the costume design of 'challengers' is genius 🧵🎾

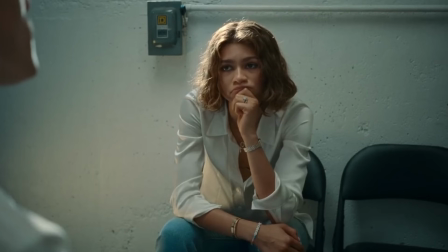Her hard work, talent, and dedication is what got her here. She lives and breathes tennis.
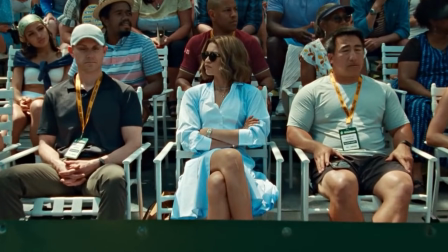After her injury, she becomes a coach and still manages to create a name for herself in the tennis world, becoming a powerful and influential businesswoman in the process. Then we have Patrick and Art, dubbed Fire and Ice when they're doubles partners.
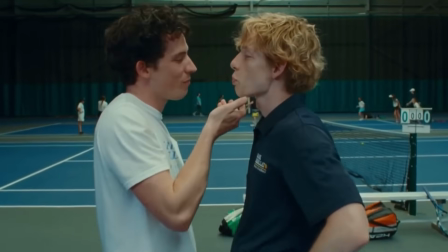We know that they come from money since they both went to boarding school together. Patrick is fire.
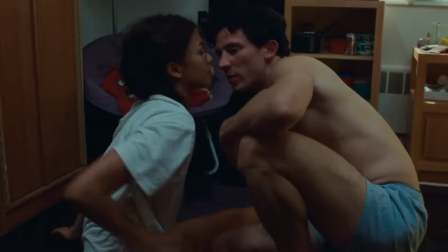He's chaotic, brash, and maybe a little dangerous, or at least he wants you to think that.
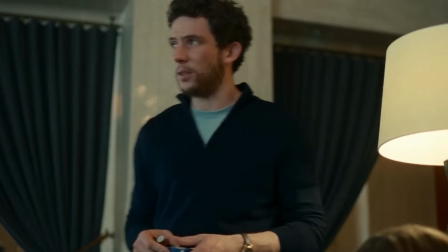He's very confident and charismatic. Those two traits stick with him as he develops into an adult.
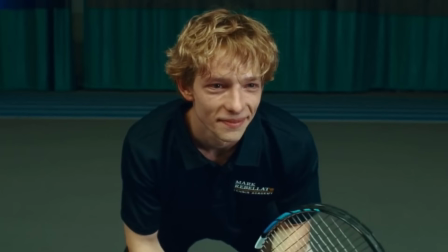Art is more reserved, accurate, and like ice will change his state depending on his environment.
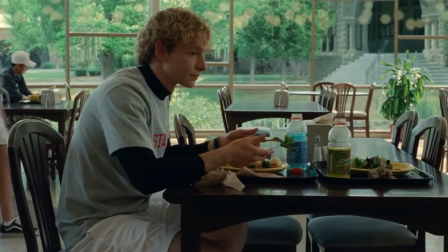His younger self is less self-assured, but that turns into a quiet arrogance when he grows up.
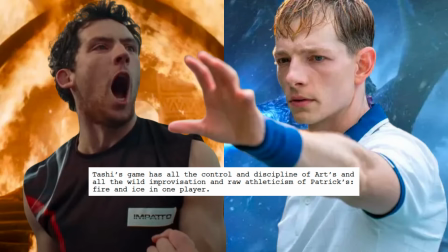The screenplay describes Art's tennis style as controlled and disciplined, and Patrick with his wild improvisation and raw athleticism. Tashi is the ultimate combination of both. In the Amazon featurette video, Anderson summarizes his driving force for each character.
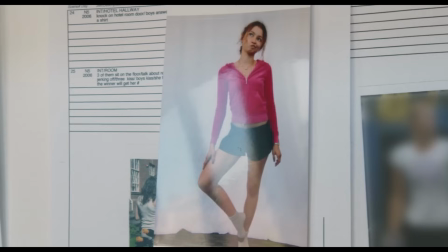With Tashi, they focus on the ideal of success and power, the woman that has it all.
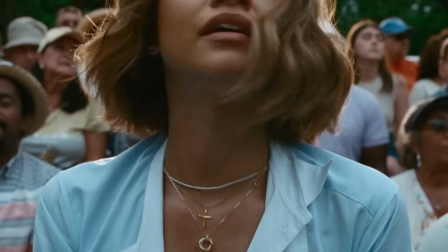She crafts her image by showcasing markers of success, aka the luxury pieces she wears.
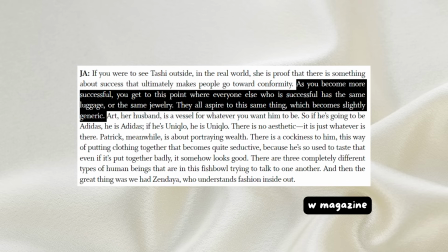There's a great quote from W Magazine that says, "As you become more successful, you get to this point where everyone else who is successful has the same luggage or the same jewelry. They all aspire to the same thing, which becomes slightly generic." And he really sticks with that idea for Tashi's developing style.
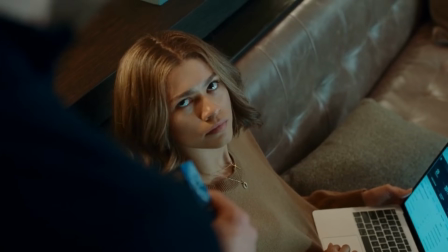Adult Tashi doesn't wear anything daring. Classic silhouettes and neutrals become her thing. In a red carpet interview, Anderson says he looked to pro tennis players like Roger Federer for inspiration for Art's looks.
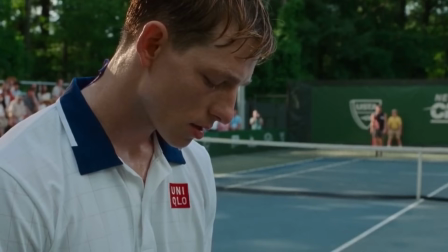He describes Art as a blank canvas. Logos and branding are prevalent in his looks.
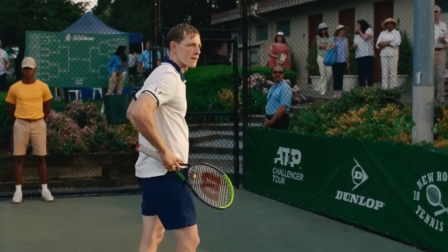He's literally a walking brand endorsement. His tennis outfits are very put together and coordinated.
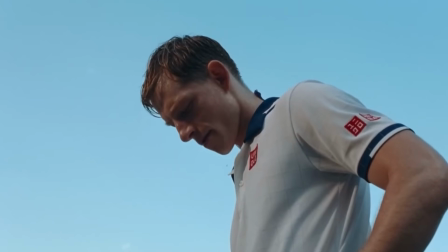He's what you imagine a popular professional athlete will look like. Anderson says that there's an arrogance to the perfection.
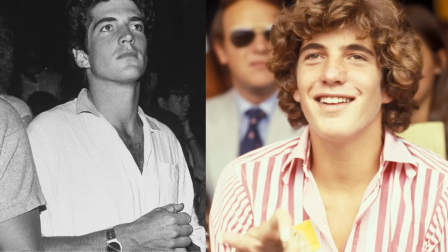Patrick's character has that old money aesthetic, and Anderson used JFK Jr. as a style blueprint.
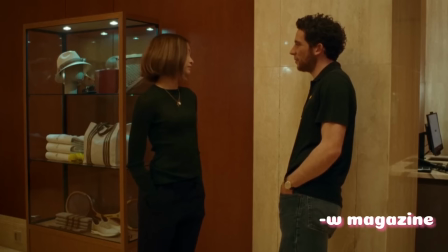His outfits are mismatched, but he's so used to taste that even if it's put together badly, it somehow looks good.
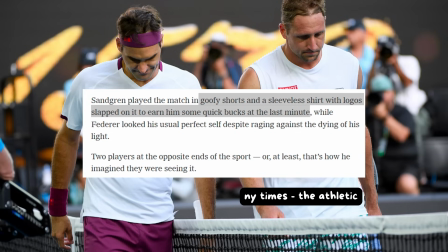While Art is pristine, Patrick is unkempt. He's never seen in matching sets, and you get the feeling that he just throws on whatever.
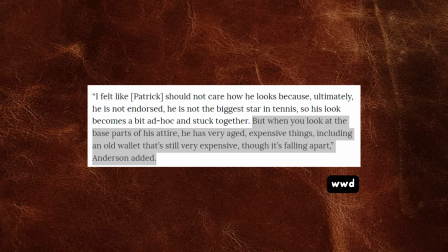To really hone in on his wealth, Anderson mentions in a WWD interview that Patrick's wardrobe features a lot of worn-in luxury things, like his wallet, which is expensive but falling apart. Challengers jumps back and forth through time a lot, but to make things easier,
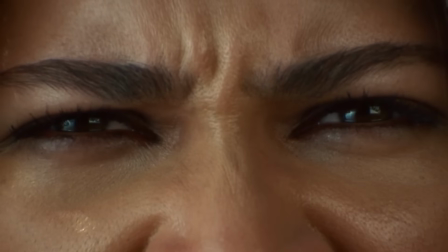I'm going to analyze the scenes in chronological order and break down the costumes that way.
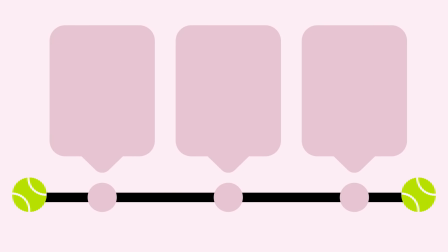The easiest way to divide everything is into 3 main chunks. Number 1 is what I call the student era. They're still in school / Stanford. This ranges from 2006 to 2007. Number 2 is their middle era. This is their transition time. They're still early in their careers and figuring their shit out.
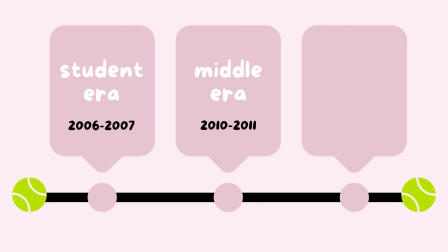This is from 2010 to 2011. And number 3, we have their final era. This is when they're full-blown adults, and that is when their final showdown match happens in 2019.
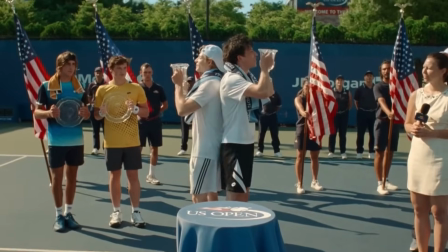Let's begin with 2006. We're at the US Open sometime around August, September.
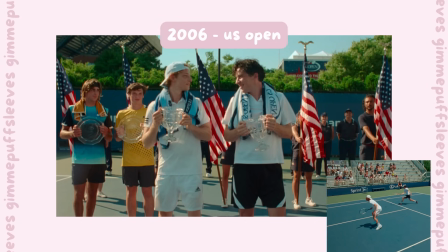We have Fire and Ice winning their doubles match. Art is wearing all white. Patrick is wearing a mixture of black and white. Their rackets match their respective elements, red for Patrick and blue for Art.
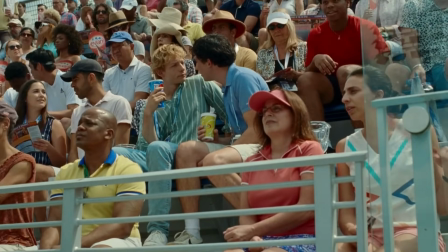They change into casual outfits to watch Tashi play for the first time. Art is wearing a green striped button-up shirt, while Patrick has a light blue polo shirt on.
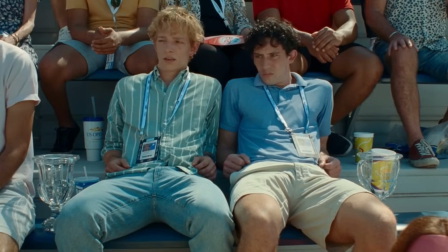Art is wearing jeans, and Patrick is wearing khaki shorts. Even their watches are different.
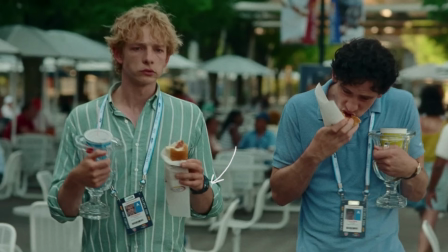Patrick's watch has a classic round face with a leather band, while Art's is a bulkier black sports watch, probably a Timex Ironman.
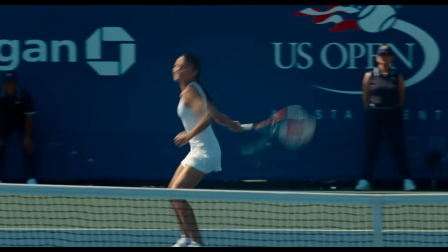Tashi is wearing all white, like an angel, while her opponent is wearing a patterned blue tennis dress.
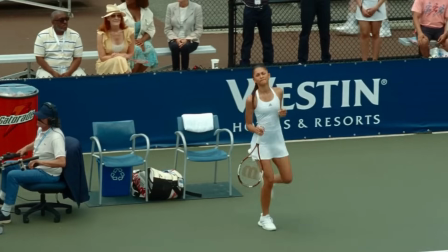This is the first time the boys see her play in real life, and they're mesmerized. White is a good choice here, since white occurs when all the colors of the spectrum combine,
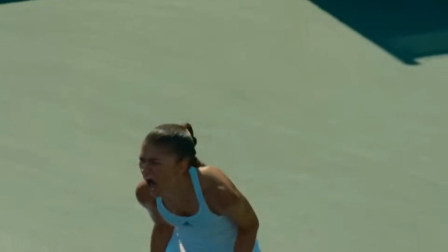mirroring the screenplay mentioning that she's a combination of fire and ice, red and blue.
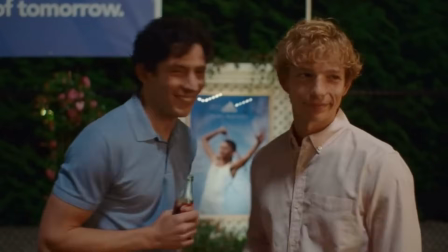The next scene is when the boys meet Tashi at the Adidas party. It looks like Patrick wore the same outfit as before, his polo and shorts.
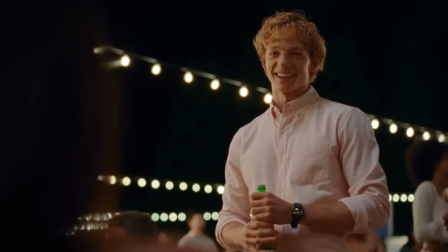Art, however, changed his shirt to a pink button-up. This behavior matches their personalities.
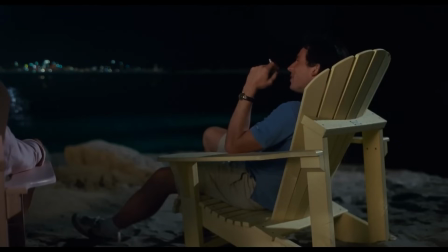Patrick doesn't necessarily care too much about his outward appearance,
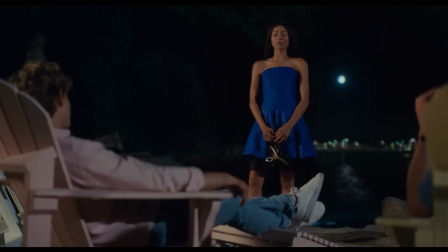expecting his charisma to do most of the work, while Art wants to make an effort.
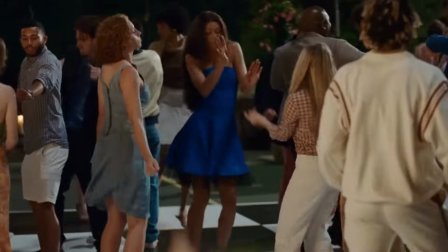Tashi is dancing in her blue strapless dress, which was custom-made using Loewe fabric.
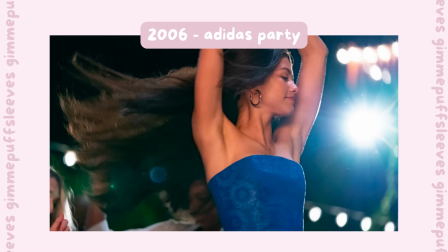She has black heels, gold hoop earrings, and her signature cross necklace.
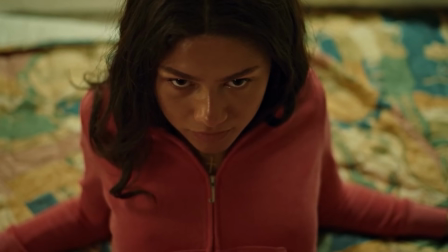Side note, she is wearing this cross necklace in every single scene, so while I won't mention it in every description, just know that she's wearing it all the time.
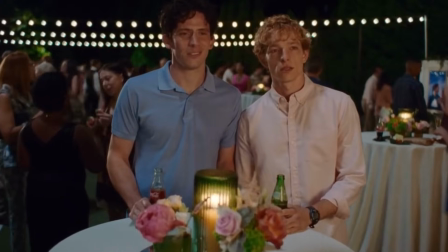Another interesting thing is that Art and Patrick's outfits are kind of like a weird inverted yin-yang thing.
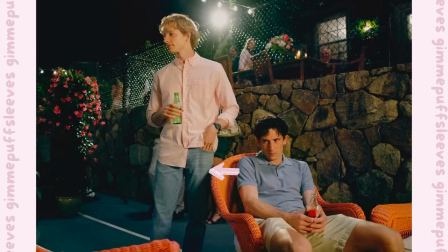When you put them next to each other, Art's bottoms are blue and Patrick's top is blue. This could signify that each of them is lacking something the other one has.
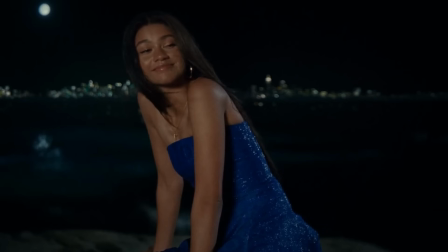They're both halves of a whole. With Tashi in the boldest blue, it means she's a combination of both.
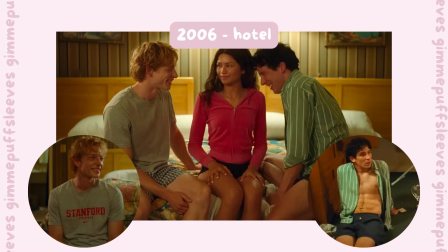Up next is the famous hotel makeout scene.
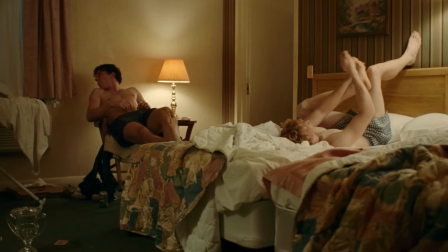Both boys start off in their boxers and scramble to put on a top when Tashi knocks on the door.
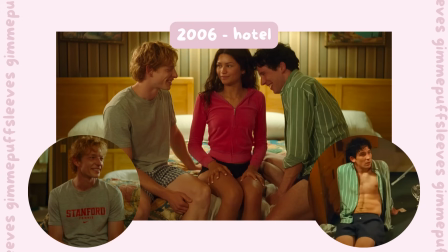We've got a Stanford t-shirt for Art and a green striped shirt for Patrick, which he leaves unbuttoned.
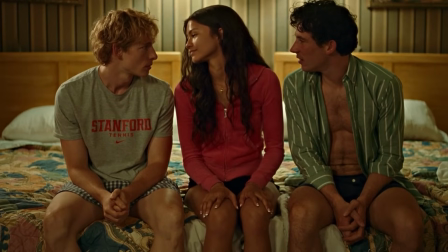This is interesting since Art is now wearing a college shirt, which is a common trait linking him to Tashi, since they're both going to Stanford.
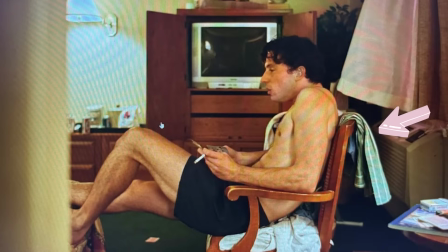In the mad rush to put on clothes, Patrick grabs the green shirt that was hanging off the back of his chair, which happens to be Art's.
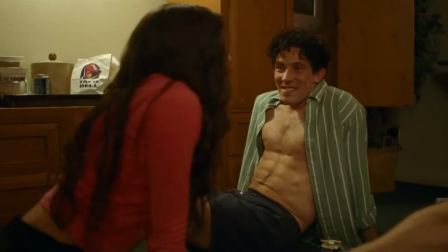Maybe it was a subconscious way to channel Art since the two already bonded over Stanford.
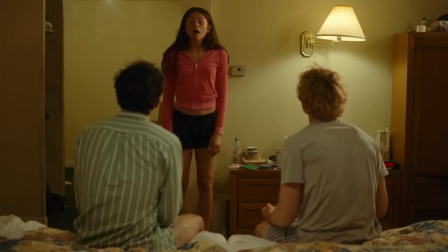Tashi comes in wearing a Juicy Couture velour zip-up sweater, which was apparently Zendaya's idea according to Anderson in an interview.
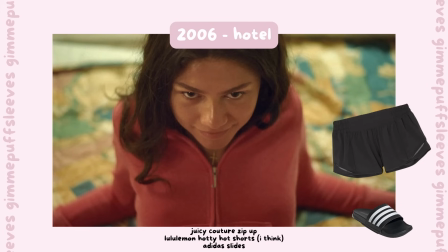She's also wearing black shorts, gray crew socks, and Adidas slides. The next day, Art and Patrick are playing to win Tashi's number.
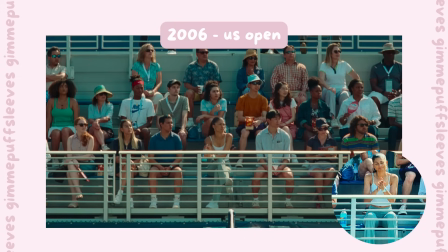She's wearing a white tank top, stretchy gray pants, gold hoops, and a white G-Shock watch.
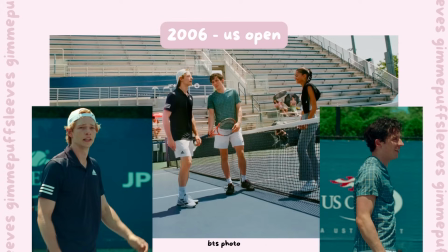Both of the boys are wearing white shorts. Art has white shoes, a white hat, a navy polo, while Patrick is wearing black sneakers and a blue plaid shirt, continuing the blue theme from last night.
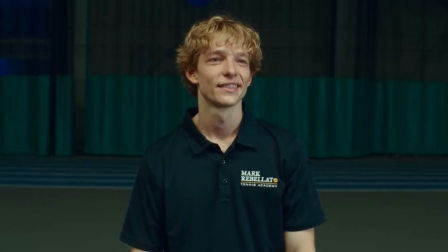For the final scene in '06, it's sometime after the US Open. This is the scene where they're both talking about whether or not Patrick slept with Tashi.
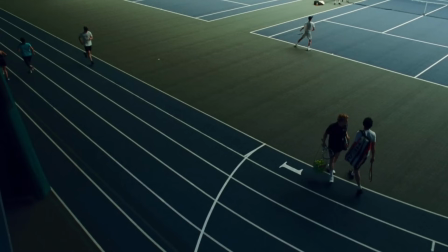We know that they're both in the Mark Rebelat Tennis Academy because of the signage and the shirts that they're wearing.
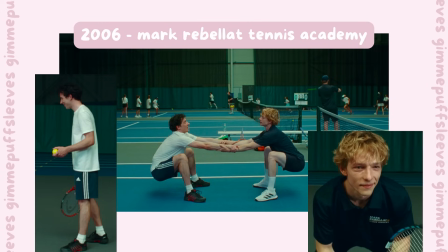Here, Art's outfit looks more put together. He's got a polo shirt and color-coordinated outfit, while Patrick is just wearing a simple white t-shirt.
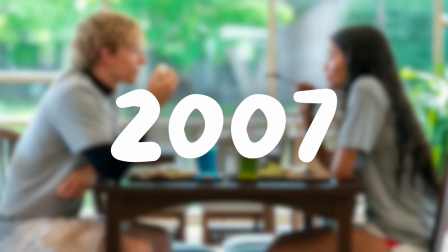The first scene in 2007 takes place in Stanford sometime before May.
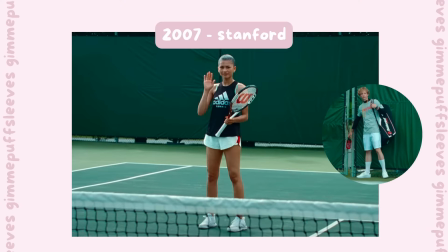There's a quick establishing shot of Tashi in her workout gear, which features a black Adidas tank top with the green bra strap poking through,
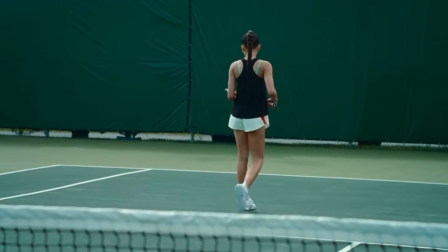white shorts with a red stripe on the side, and she has white socks and sneakers on as well.
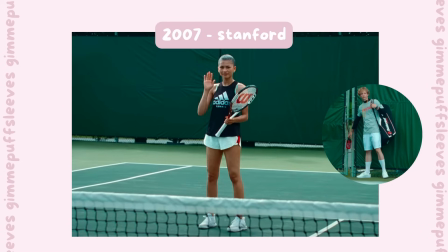In this scene, Art is greeting her in his Stanford gear. He's wearing that Stanford tee with a long black shirt underneath and white shorts, socks, and sneakers.
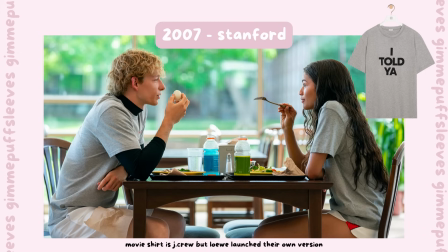The scene right after this is when Art and Tashi are having lunch together. Art is wearing the exact outfit he wore in the previous scene.
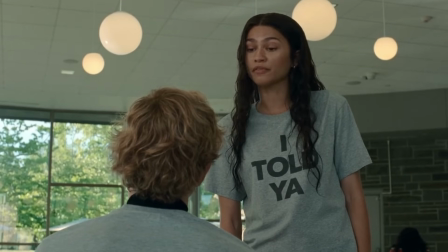However, Tashi has changed into the iconic gray I Told You shirt, which was directly inspired by a JFK Jr. paparazzi shot from the 90s.
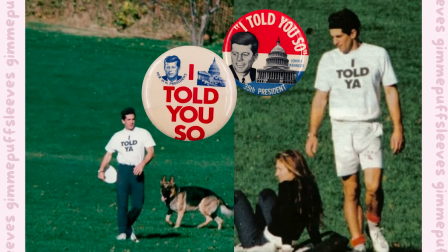That shirt is an offshoot of JFK Sr.'s political buttons from 1961, which had the I Told You So wording.
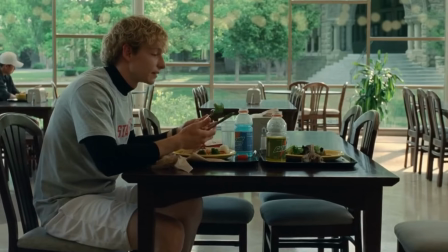While they're having lunch, Tashi mentions that Patrick is going to come visit for the Pepperdine match,
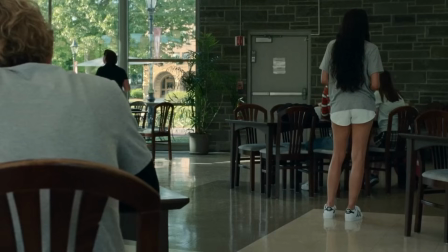and eventually Art plants the seeds of doubt and tells Tashi that Patrick isn't in love with her.
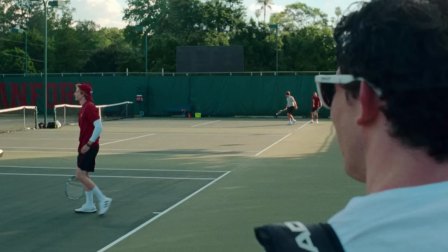Sometime later, when it's the Pepperdine match, Patrick visits Art on the Stanford tennis courts.
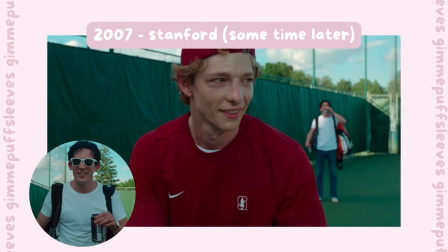Art is wearing a backwards Stanford hat, black shorts, white shoes, and a white long sleeve under his red shirt. Patrick has a white shirt and sunglasses paired with blue jeans.
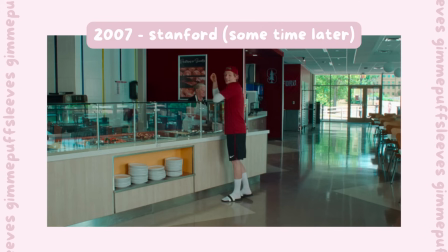For the churro scene in the cafeteria, Art has changed into black slides and socks instead of sneakers, but otherwise the outfits are unchanged.
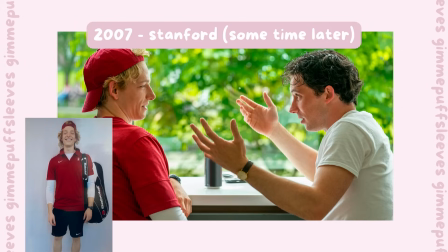Here, the fire and ice colors are switched, and rightfully so,
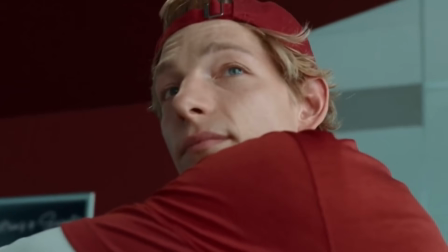especially because Art is out here trying on some manipulation for size, which Patrick notices and points out.
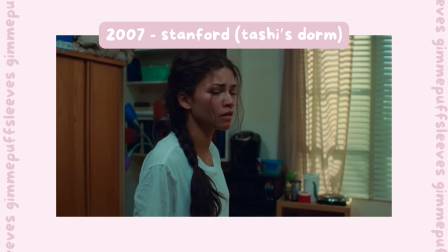Next, we jump to Tashi and Patrick making out in her dorm room. While Tashi and Patrick have their fight in the dorm room, she puts on a white shirt and begins stretching.
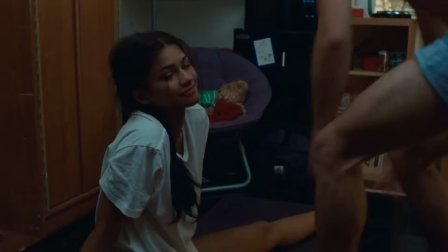Patrick grabs his jeans and her gray I Told You shirt and then leaves.